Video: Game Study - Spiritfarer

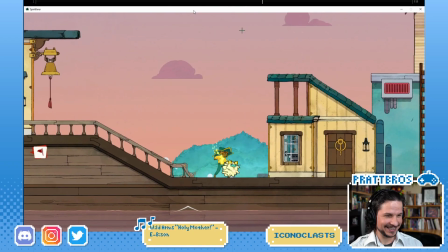0:01 That cat. Okay, look at that. Look at that cat just falling and poof.
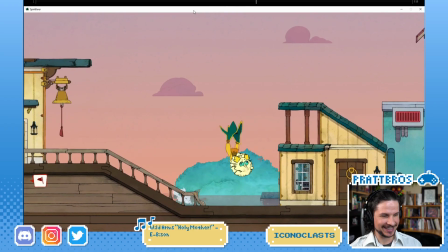0:12 It's so cute.
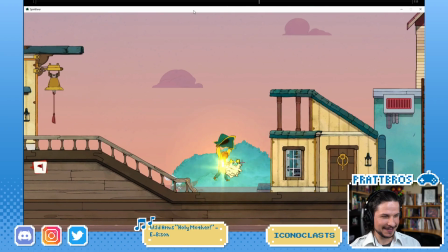0:14 In one frame, it just expands, and then you can see its little head drags upwards. Let's pick a color that shows up a little better. Look at that overlap in the legs.
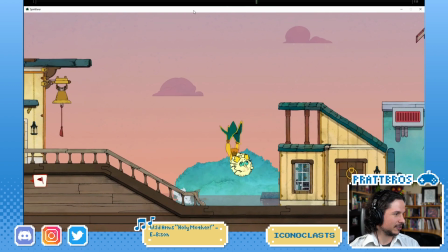0:30 Oh, I think I might have a better jump, so I'll look at the jump afterwards.
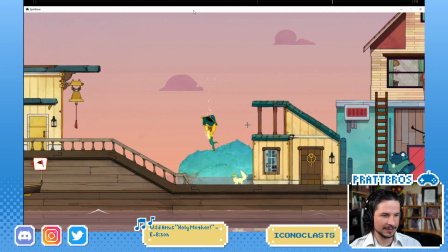0:40 Actually, that works pretty well. A little far, but we can still see everything.
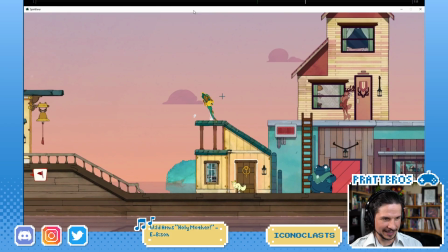0:46 So the character jumps. Yeah, I did see this smear frame. So look at that. The character jumps. You get this really nice straight. Now they are doing something interesting here, where you have this pose.
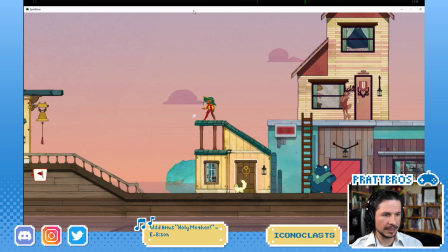1:01 The character is kind of standing legs apart, and when the character jumps, the feet slide backwards.
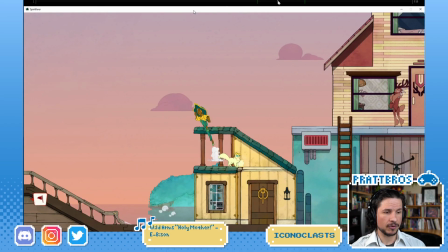1:09 I'm assuming the reason for this is for when the character is running and then you jump,
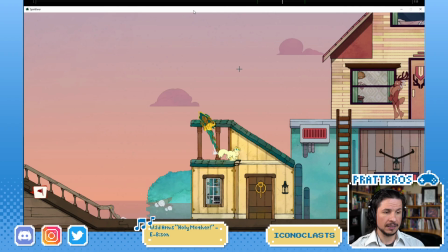1:16 it lines up with the character's legs. But one thing that they're doing very nicely is,
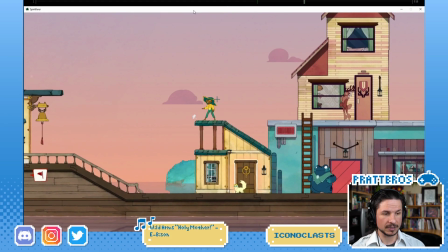1:25 even though technically the leg is popping backwards, so the front leg pops back right there, what they're doing is that they're lining the leg up here with the previous pose. So you can see right there how they line up. So it creates this nice line right through both of them.
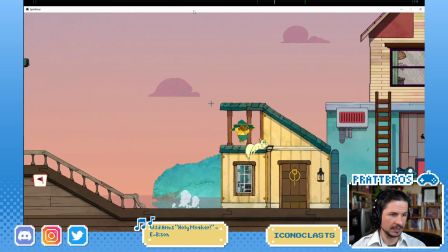1:45 And even, I think it was right here, when you do a turning jump, so the character is standing here,
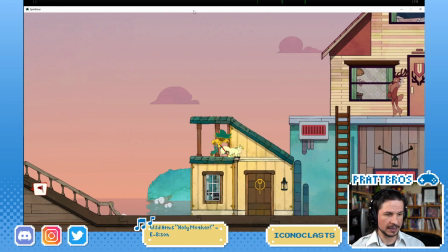1:53 and then you get this pose right there as they anticipate and then jump. Once again, that line of the leg flows between the poses.
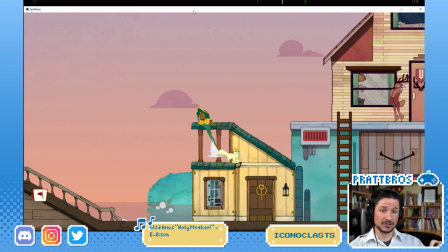2:05 So we're not losing track of what's happening.
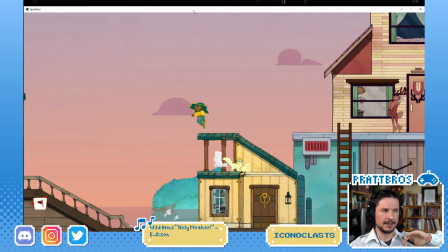2:09 We're not just suddenly moving in an odd arc, if that makes sense.
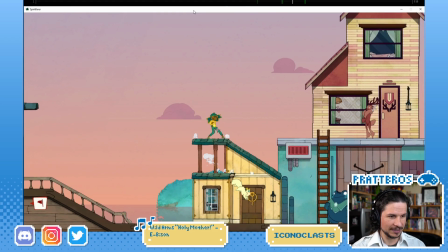2:17 Look at this stop even. They land, get that nice straight in there as the whole body comes to a stop,
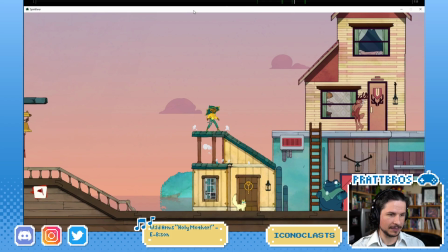2:26 and just shift the weight back onto the back leg there, but onto the jump here.
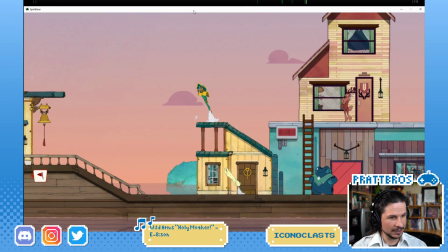2:32 So you get this nice stretch. Everything is stretched out. They're still getting a good silhouette. We can see the knee right here, the foot back there.
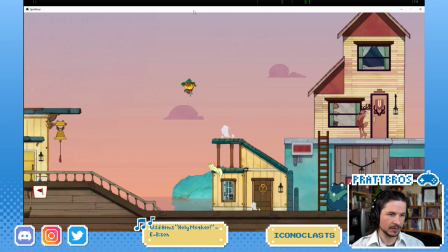2:47 Exaggerating the squash right through here
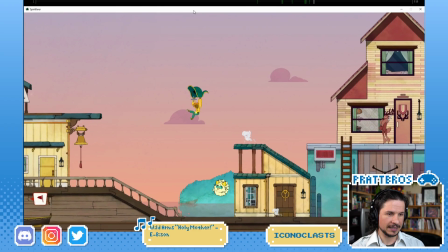2:54 before coming out, and you get this beautiful overlap in the legs.
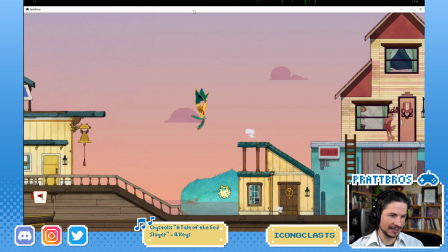2:59 Look at that. The drags, and then they're just pushing that line of action right through,
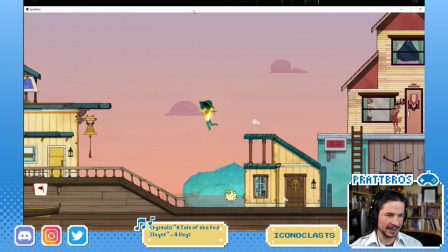3:09 using the pant legs to add extra drag. If you look at the legs, like right here, I know it's kind of small, but the pant legs are not that loose.
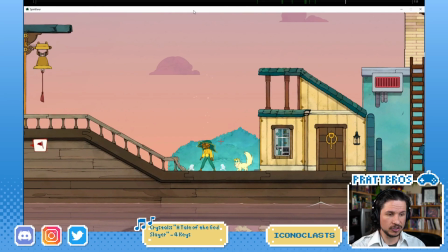3:22 It's not like the character is wearing super baggy pants, but as they're falling,
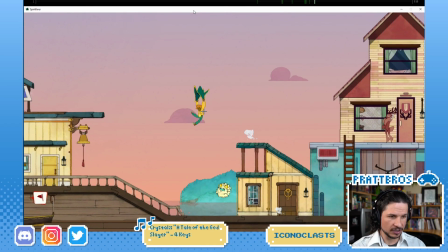3:29 they exaggerate it just a little bit right in here. Exaggerate that drag of the pant legs, and it helps to push that arc.
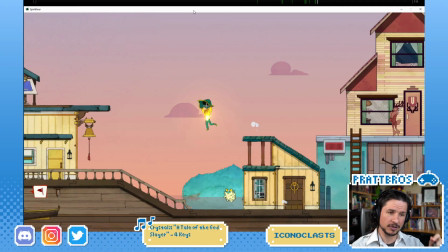3:39 It's creating like a miniature smear frame just by pushing the cloth of the pants.
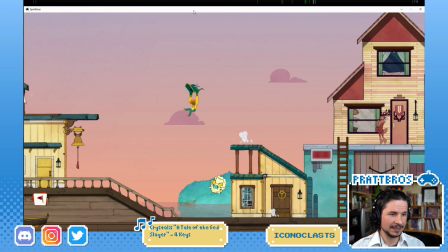3:49 Then the hat has this really nice, just it expands up. You get the drag on the tips here
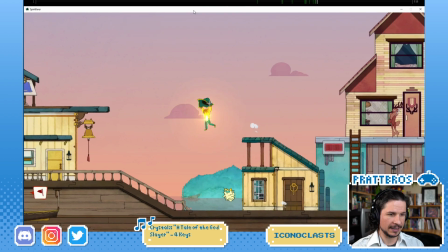4:01 that then reverse, and you get this nice settle into there.
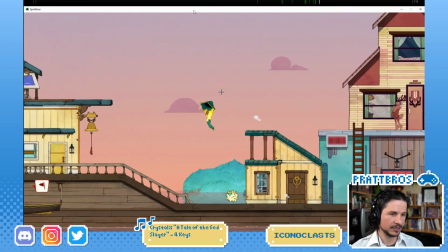4:08 So nice.